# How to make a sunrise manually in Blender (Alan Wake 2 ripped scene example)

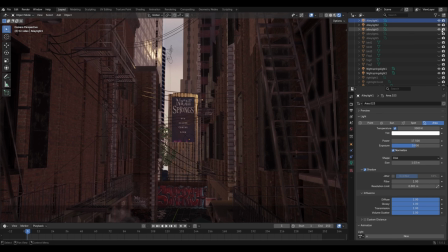They're not placed strictly logical or parallel way, and sometimes even in spots that don't make much physical sense. You'll understand why later.
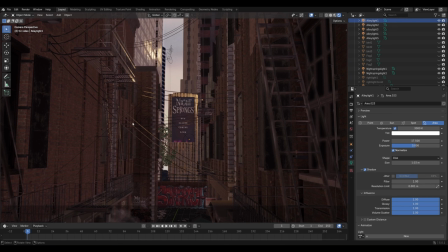The distant light creates a visual path from the reflection on the building to the highlight on the balcony on the right. The closer one gives a slight illusion that some light reaches the left side, gently touching the fire escape.
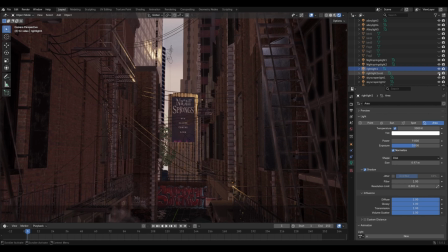On the right side, there are 2 more light sources. One is placed near the balcony and creates small highlights.
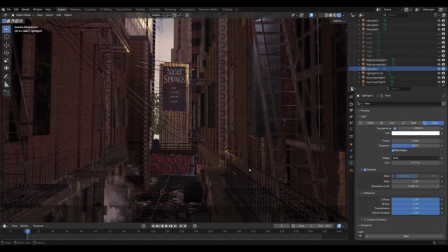The other one is outside the frame.
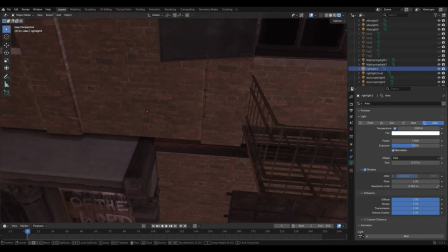It doesn't exactly light the scene directly, but it slightly brightens that area compared to the left side.
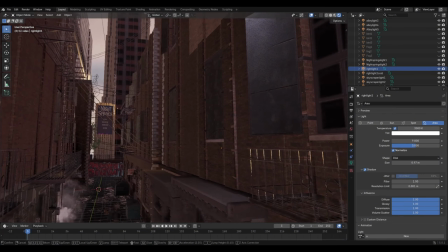It's a cold undertone and subtly highlights one of the metal shutters.
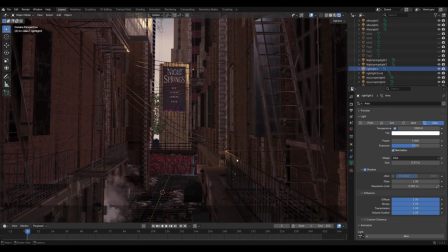It hints that things are getting brighter, but the sunlight hasn't fully reached there yet.
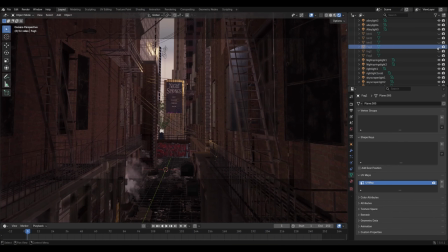That's it for the lighting. Now let's talk about planes used in the scene. The fog planes I created are set up with a very simple shading. Why are there so many of them?
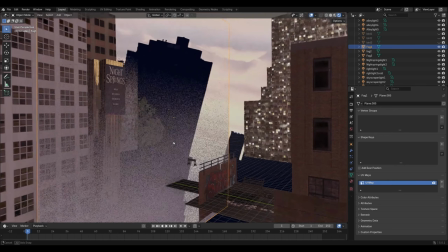Together they created the illusion of depth. The first one is the base layer, fairly cold,
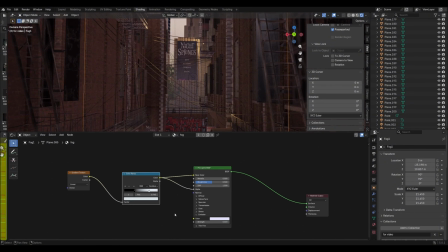emphasizing that if light is present, it's not strong enough yet to fully clear the haze.
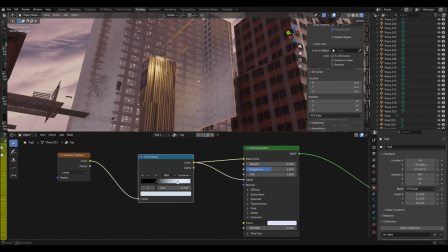The second plane catches light from one of the sources. Also, I disabled shadows on the Night Spring building,
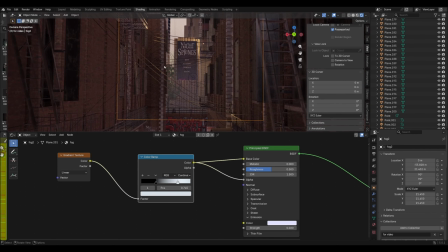so that light can fully affect the plane and give it a warm, slightly yellow tint. Because of this, the air gains visual volume. It feels like the light is starting to warm up, the fog preparing it to dissipate.
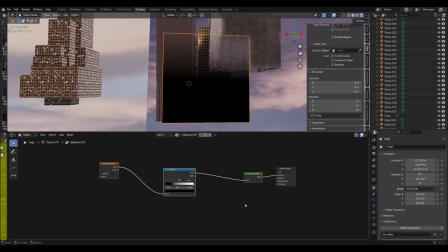And there is also a final black gradient texture that slightly suggests that the horizon isn't completely empty, that there is something out of there.
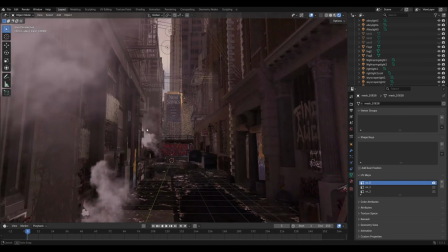And don't worry, with added grain and slight blur later, it will blend nicely. To bring some life into the scene, I also added a few seagull planes. I extracted them from the game using RMD dock tools.
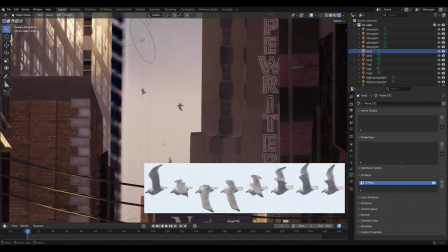Originally it's a flipbook texture, but I took individual frames and placed them in the distance.
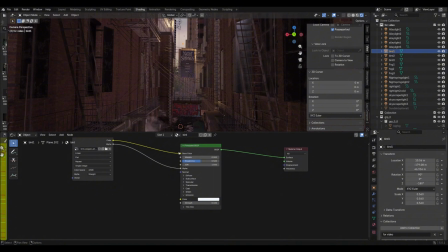I think it looks much more alive than just a static sky gradient.
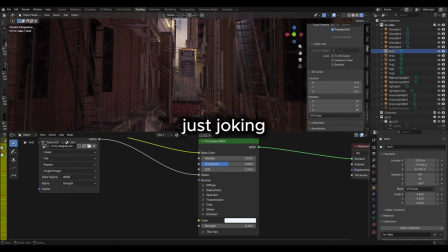Maybe it adds a bit of a Hitchcock vibe, you know.
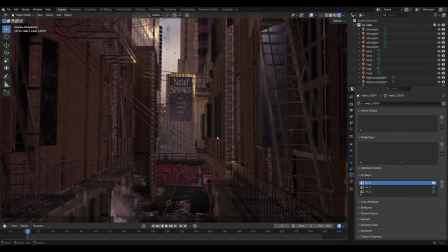And of course, material setup.
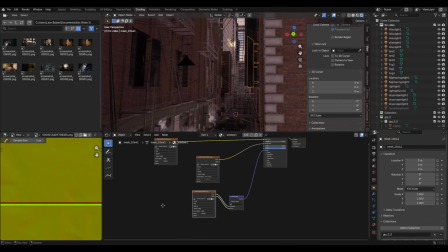Again, this isn't a game engine, and in Blender, ripped locations almost always require manual adjustments depending on the setup.
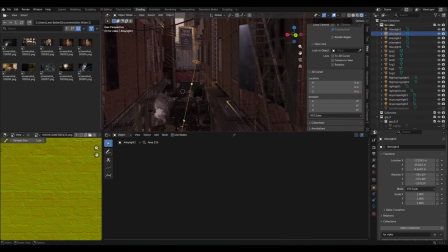So to make everything look at least somewhat decent and not like a mess, I had to tweak quite a lot.
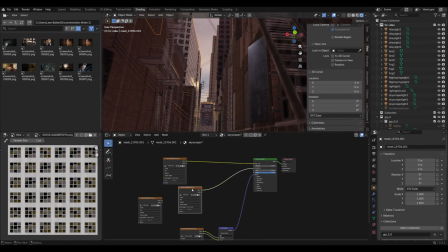Adjust metallic, roughness, fix normals here and there. It's hard to give universal recommendation there.
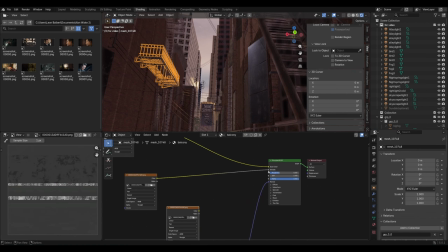Some shaders look fine as is, others need to be heavily adjusted to work in a shot instead of looking like visual noise.
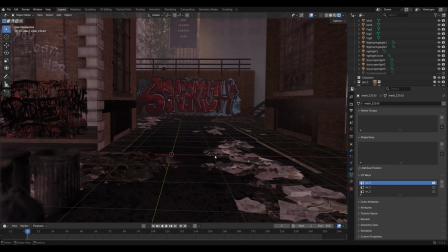Oh, almost forgot. In my scene I didn't need a sun, but if you want to add one, here's a working method. Shift-A, circle, go into edit mode, press F to fill, then create a shader like this.
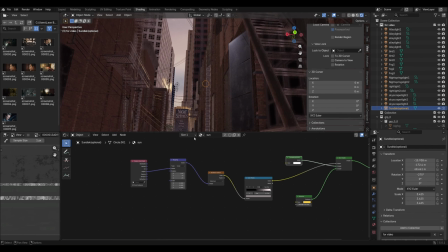You can tweak the settings however you like, but the idea is that you have a gradient in the center and you can control the glow using a color ramp as a mask.
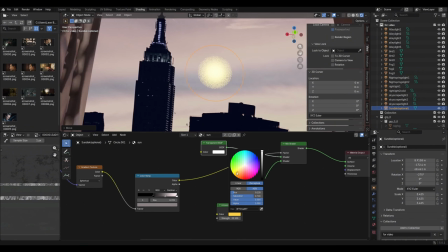From there, depending on your atmosphere, you can set the emission color, intensity and size. Overall, I'd say the biggest pain here is placing lights manually. In moments like this, I imagine my scene as a canvas.
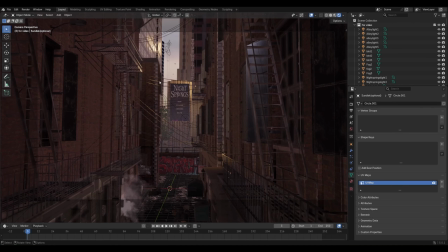Once the base is ready, I just place light accents using light sources, almost like painting.
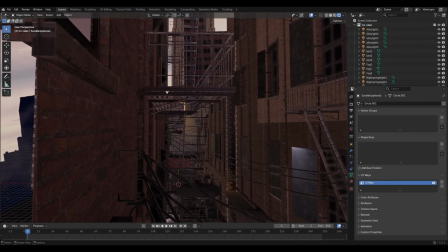The most important thing I try to maintain is a balance between physical accuracy and visual appeal.